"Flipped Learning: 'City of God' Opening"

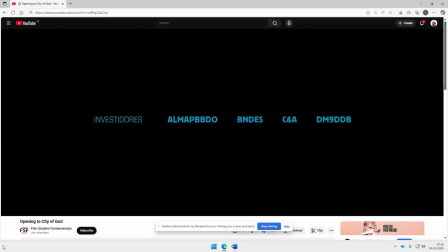(3:19)
So you'll notice here that it's very quiet. This is a sound element that you should be thinking about. Why is the film starting in this way? What is it setting up? And notice what happens in a few moments where we have the sounds of the street, those ambient noises, and then following with the music.
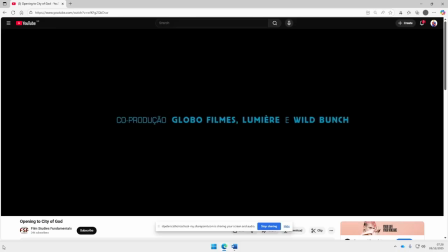(3:38)
What sort of mood, what sort of tone is being established, and does this contrast with what happens next? Think about the very first shot we see, what is being communicated here. Really quick cuts there, almost like pun really with regards to that knife being sharpened.
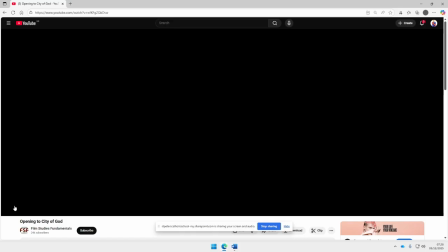(3:57)
What's significant about that? Maybe try and pause that shot with the knife and try and I noticed
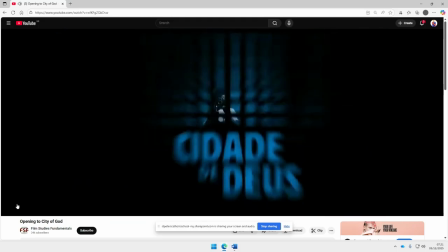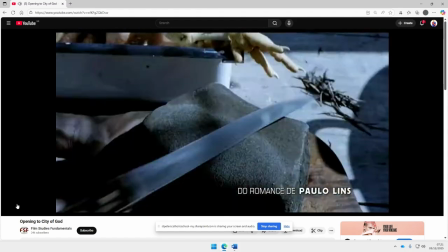(4:13)
we have that fluctuation of sound that I was describing before,
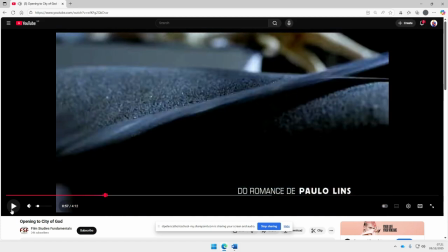(4:17)
and we have this sort of speeding up of this knife being sharpened, and you've got this sort of the knife here, and this is a sharpening stone here, but in the background we have the evidence of the chicken that's being slaughtered a few minutes ago, and that chicken becomes quite an important prop within this with this sequence, almost becoming a character in its own right.
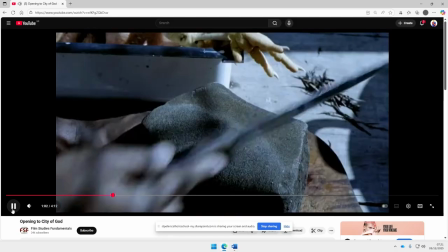(4:38)
And I think about how these cuts here are being used to sort of communicate themes about the place,
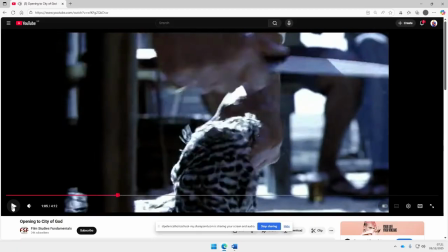(4:44)
themes about kind of where we are, who we see. We're seeing adults playing music. It kind of links back to perhaps the view of Brazil that we've seen in previous cinema. Brazil often is presented as being a place of carnival, place of fun, place of partying, street food, barbecues, that kind of stuff.
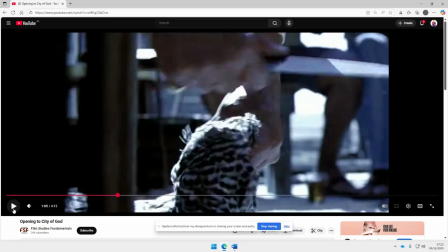(5:03)
And so this is perhaps playing into that traditional westernized view of it. At the same time, it's being juxtaposed with these images of these chickens being prepared for slaughter. So we're getting this contrast in place here, but it's sort of working together.
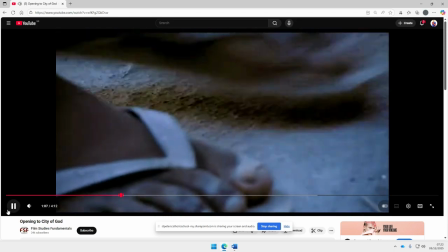(5:21)
The mood is jovial. The mood is really good. Now think about this chicken here.
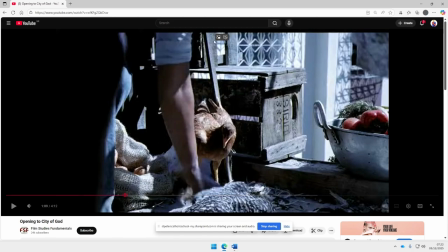(5:28)
We've been shown this regular motif of this chicken here, and obviously this shot particularly places it in fairly sort of central frame. So this almost becomes a character, like I said before a second ago. And notice how the editing choices almost makes us project a kind of an emotion or a narrative onto this particular chicken.
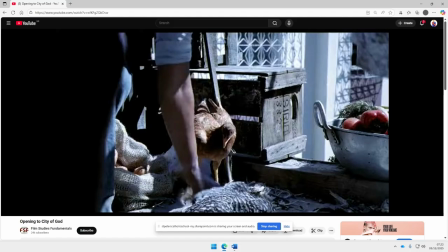(5:47)
If you think back to the lessons we've had previously on the Kuleshov effect, where we're shown that just by the editing choices, we create a story. That technique is being used by Morales here.
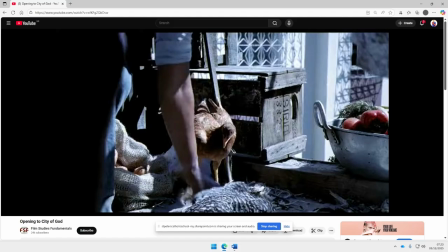(5:58)
We are being sort of we're being sort of shown or created a version of what's happening to this chicken just by the editing choices as well.
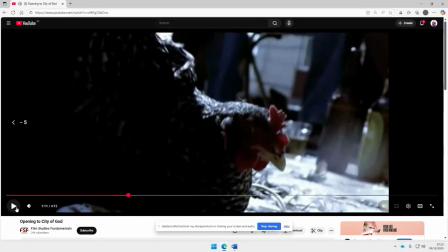(6:11)
Notice that cut there. We have the shot of the chicken being sliced, and then we have that cut back to the chicken.
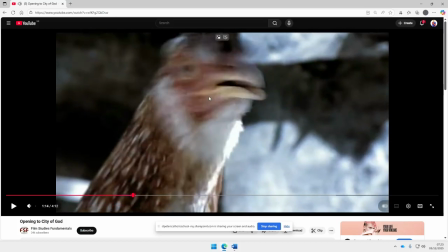(6:19)
This one here, quick cut back to that. And if you think about what we're now projecting onto the face of this chicken, it's fear, isn't it? And it's concern because this chicken thinks it's next. In reality, the shooting of this probably happened on two different occasions or two different time periods.
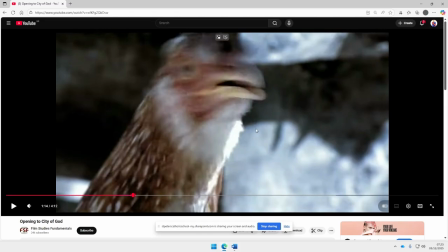(6:36)
So the chicken probably is not reacting to what we've just seen, but that is being created through their editing choice.
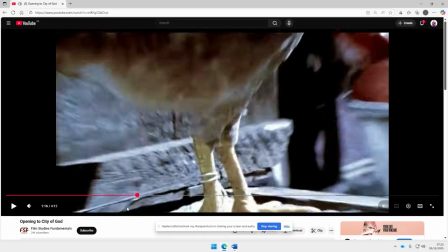(6:44)
Now notice what we have here, that camera is pulled out and then zoomed into this here, this little bit of string or small rope that's being keeping that chicken tethered to the building, if you like. It becomes quite an important symbolic prop here.
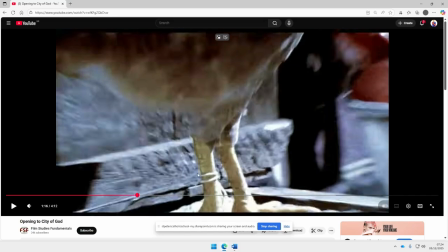(7:02)
So have a think about what's conveyed regarding this string here, and then what happens to it.
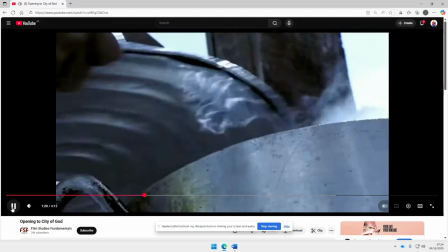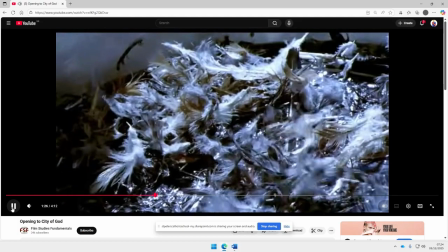(7:13)
Think about like the faces we see, the adults that we're seeing, really happy, jovial, happy.
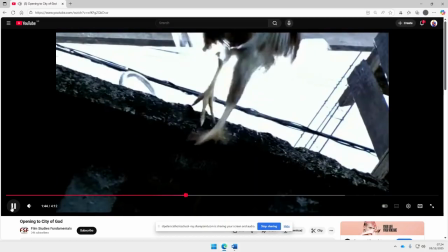(7:33)
Now notice what happens here.
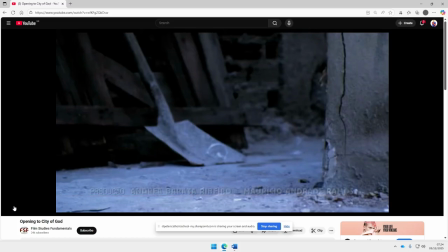(7:37)
Right, that music completely cuts out there, almost signifying like an end to a particular section of that sequence. Although it isn't, it continues and moves into this second section here. But it's almost like the film will become that vignette, that chapter sequence or chapter structure of it.
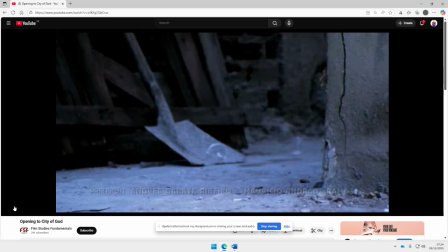(7:56)
Think now about how the next section of this sequence is different. We have a few moments of quiet where we have the chicken looking to escape. Then we have that introduction of Little Z, and think carefully about how Little Z is presented, the choice of shots that are used to present him.
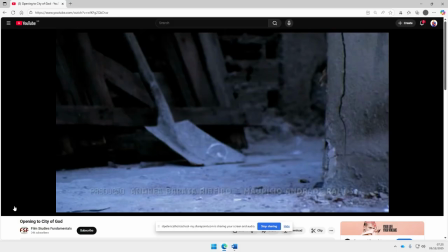(8:11)
They also want you to think about the use of the children and how they have been conveyed, but also the actual city of God, the place, the setting. What impression do we get of this place, and how is that being conveyed through the cinematography?
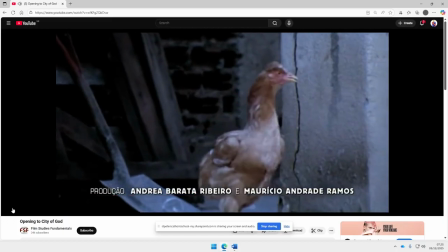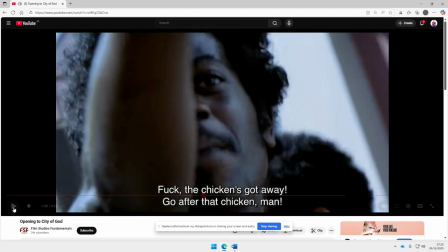(8:30)
Now, this is our first shot of Lil Z, and look at what he's doing. He's trying to, go after that chicken, and bear in mind, as previously, we have perhaps born out of an alignment. We kind of like the chicken. Lil Z is now setting himself up as an aggressor against chicken, which perhaps almost influences our opinion about him.
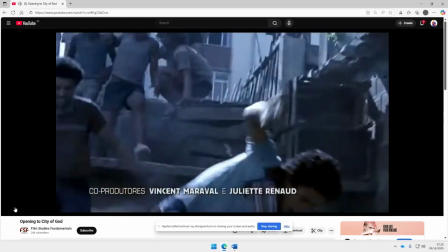(8:50)
Now, look at these shots here, the camera movement, the camera shot, the way that things are being conveyed.
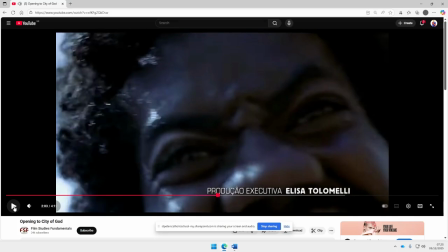(8:56)
The way that city and that first shot of those children escaping from their confines are being presented, that's a symbolic key idea that I want you to think about as well. We've got Little Z. Think about the shots that we've got here to convey him.
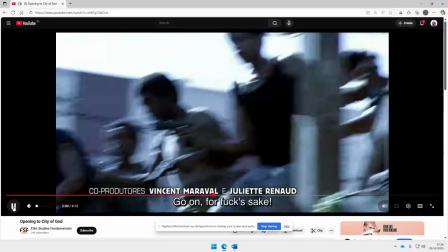(9:12)
I'll just draw attention to something here, and I'll just take the sound down somewhat, and you'll notice here that cut there.
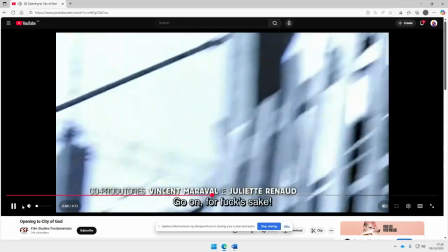(9:18)
Do you notice there was a little cut that was presenting Little Z? I'll just play it one time.
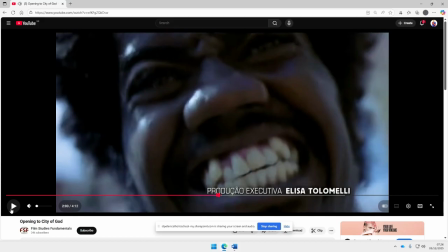(9:23)
There, it's a different type of cut. Try and think about what is being used there.
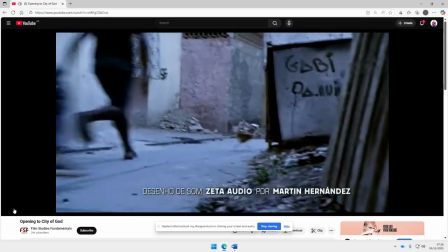(9:28)
Think about the face that we have presented with Little Z here. Got lots of frantic camera movement, lots of unidentified children,
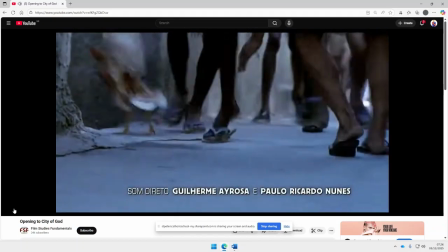(9:36)
low angle shots, point of view shots moving through this place.
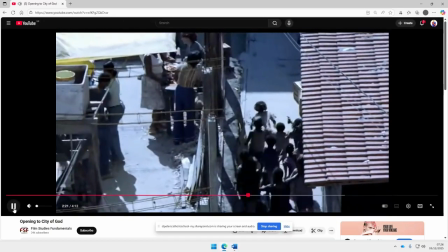(9:41)
Do you get any sense of this maze-like structure of this favela?
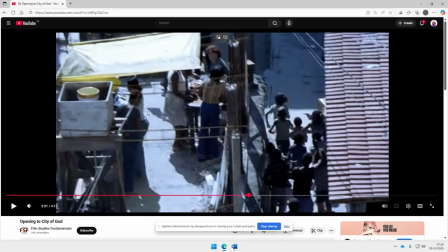(9:47)
Arguably, this is where we were originally, actually. This could be the location of this party that we've seen. But our focus now has been drawn to these children that have been running away. Now, in a moment, we're going to meet Rocket. And just think about kind of how his presentation,
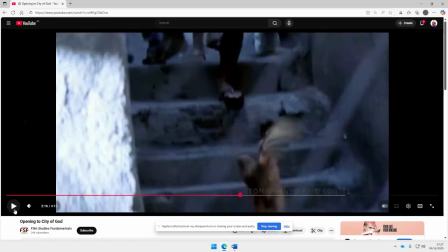(10:02)
it contrasts that with Little Z. So I'll just take it back a second and just want you to focus now upon the use of camera movement, the use of sound, and how his character kind of conveys different points and ideas too.
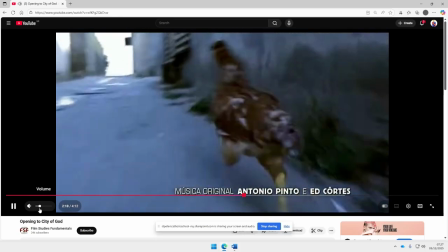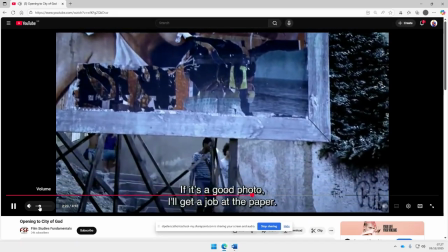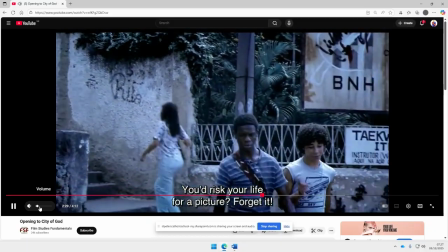(10:24)
So we've got a much smoother camera. He is presented certainly as that main character here, center of the frame, pretty much.
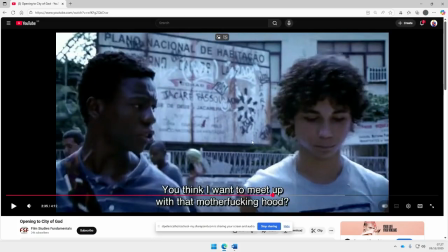(10:33)
He is presented as somewhat very different. You got in the background here the sort of signpost of where we are. This is a national habitat, so there's a degree of government sort of imposed building,
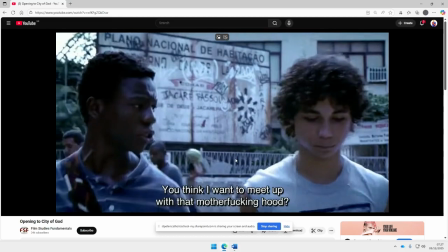(10:48)
kind of keeping everybody together, and look at what people are communicating with it. That's not a sign of respect. That's a sign of graffiti and disarray.
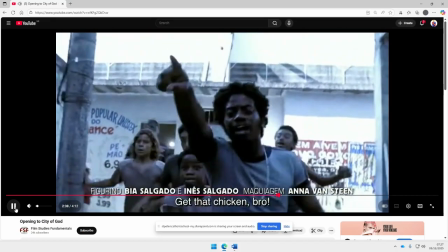(10:59)
We then cut back to Little Z, and again, he's still after that chicken.
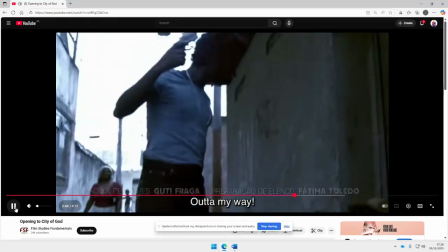(11:06)
We get an impression of kind of him as a character, that initiation of violence that's being created,
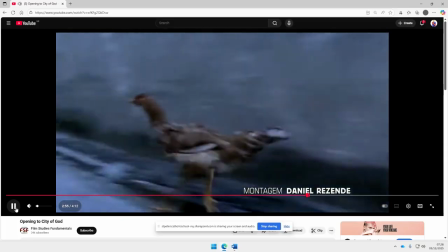(11:14)
that shot of the guns now that are being pulled out, this elevation of violence. Furthermore, with these unidentified children that are now pretty much like shooting at us.
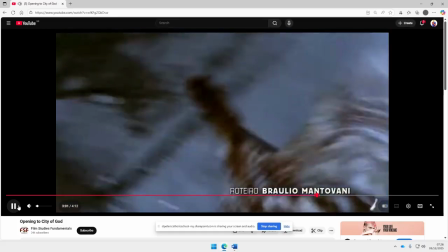(11:22)
Think about the lighting that was in that previous shot here.
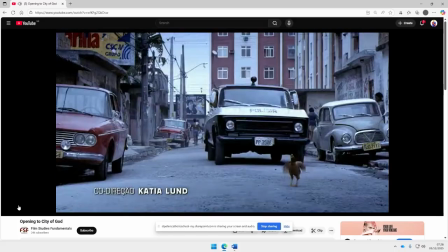(11:25)
Again, we're going to have a change of sound. And now it's the police that almost runs over that chicken.
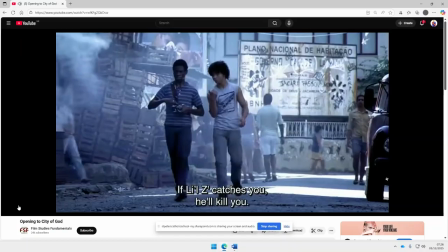(11:31)
Again, think symbolically about why that choice has been made.
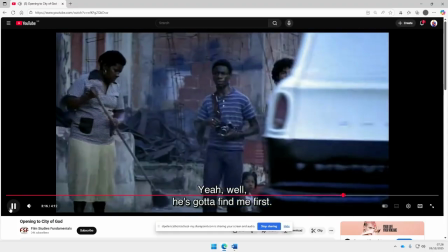(11:37)
So we've had like shots of Little Z with the gun.